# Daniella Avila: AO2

Our product used the conventions of traditional genre in film. Our piece falls into the genre of mystery and horror, as the audience is unclear of what is happening from the start,
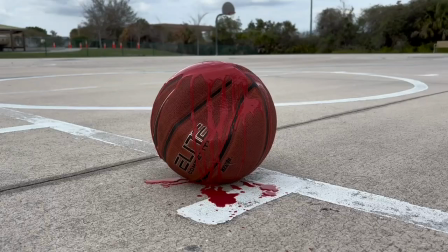[0:16]
but at the end there is a sudden cut off to the scene with the popped basketball and fake blood. The horror aspect is obviously the blood, which relates to the concept of death. We also use a linear structure format in our piece relating to the traditional cinema conventions of going in order,
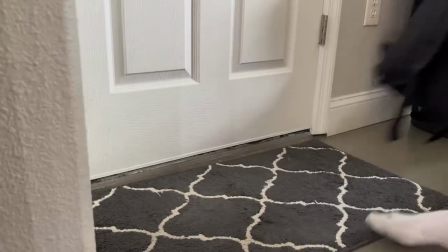[0:39]
having one action follow the next with no flashbacks. The project represents the social group of a teenager. In this film, Dylan played the role as a teenage boy going to play basketball before a sudden traumatic event that occurs unexpectedly. Despite the outcome of the film, the social group of teenagers is presented through mise-en-scene,
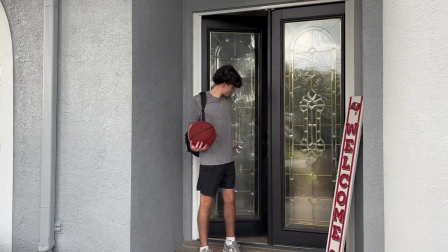[1:00]
through the clothing that Dylan is wearing, which would be a stereotypical teenage boy's outfit. Our product engages with audiences from the start, where the audience is intrigued with what is occurring in the film.
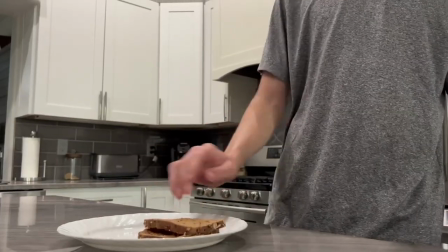[1:14]
We incorporated upbeat music with quick cuts all around the kitchen scenery. This created a sense of curiosity to what is actually occurring. Once the teenage boy character is introduced, the audience is now engaged and intrigued to know who he is and what role he is going to play in the film.
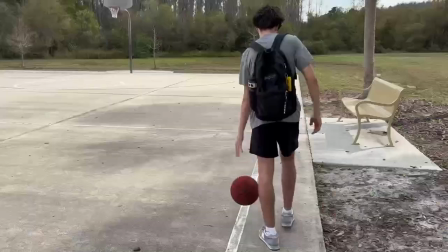[1:32]
As the film goes on and he gets more screen time, the audience is kept intrigued due to the constant shift in camera angles and switch in scenery,
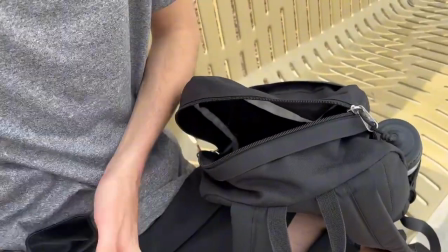[1:41]
as well as the incorporation of different music and pauses, which also create a shift in the tone, multiple times within the film. As a real media text,
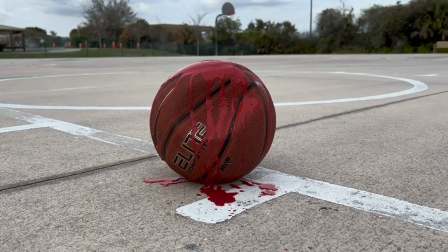[1:52]
this product would be introduced as a movie opener that would wrap a movie in itself further down into the production process. This would occur after a large production company took this 2-minute clip and used their imagination and expertise to create a beautiful cinematic masterpiece. To start the project, we had a general idea of the storyline and how we would present our project. However, we did not know how to make it an in-depth cinema opening to the excellent extent.
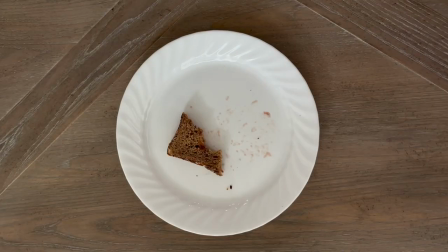[2:25]
By completing this project, we were able to analyze different camera angles, shots, and frame size.
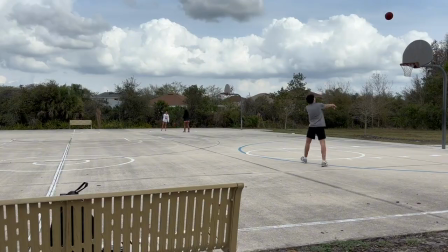[2:31]
Our knowledge on this field grew tremendously as we were able to adapt to the environment to create camera shots that fit perfectly. Our mise-en-scene was intricate and full of information that represents the teenage lifestyle. The use of diegetic sound with the basketball and human dialogue and the songs playing within Dylan's AirPods allowed the audience to feel connected to the sound that the actor was experiencing. However, the non-diegetic sounds, such as the song Valerie and the heartbeat, gave the audience an understanding that allowed them to obtain the details that the actor could not. The acting and body language became more detailed to fit the narrative of our project. In terms of editing, we went from quick cuts and simple music overlay to the
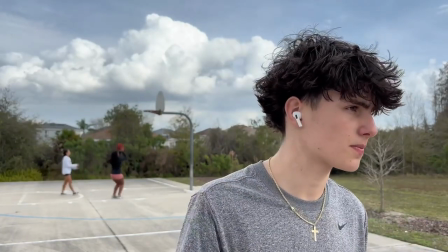[3:16]
implementation of sound variation on beat transitions and quick setting shifts.
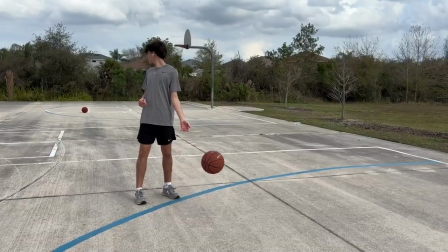[3:21]
In addition, we spent multiple hours ensuring that the editing process was perfect and that every clip was placed in a meaningful way.
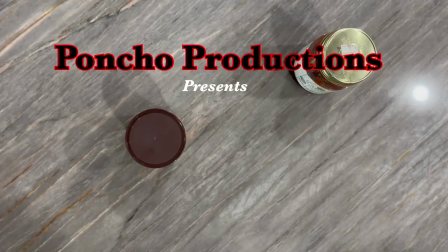[3:28]
Lastly, we were able to implement digital wording to the project to put forth the producer tags and information to avoid the risk of experiencing copyright issues. Throughout the course of the project, my group and I learned how to integrate the different technologies related to the cinema field. We utilized an iPhone 15 to film the project and used a tripod for certain clips that needed a still stand. We edited on an Apple MacBook Pro. We specifically used an app called LumaFusions to edit the piece together of the clips of our project. There, we added transitions, slowed the clips down, increased and decreased sound, and adjusted color overlay. We used an online website called Spotify to extract the music that we had in the background.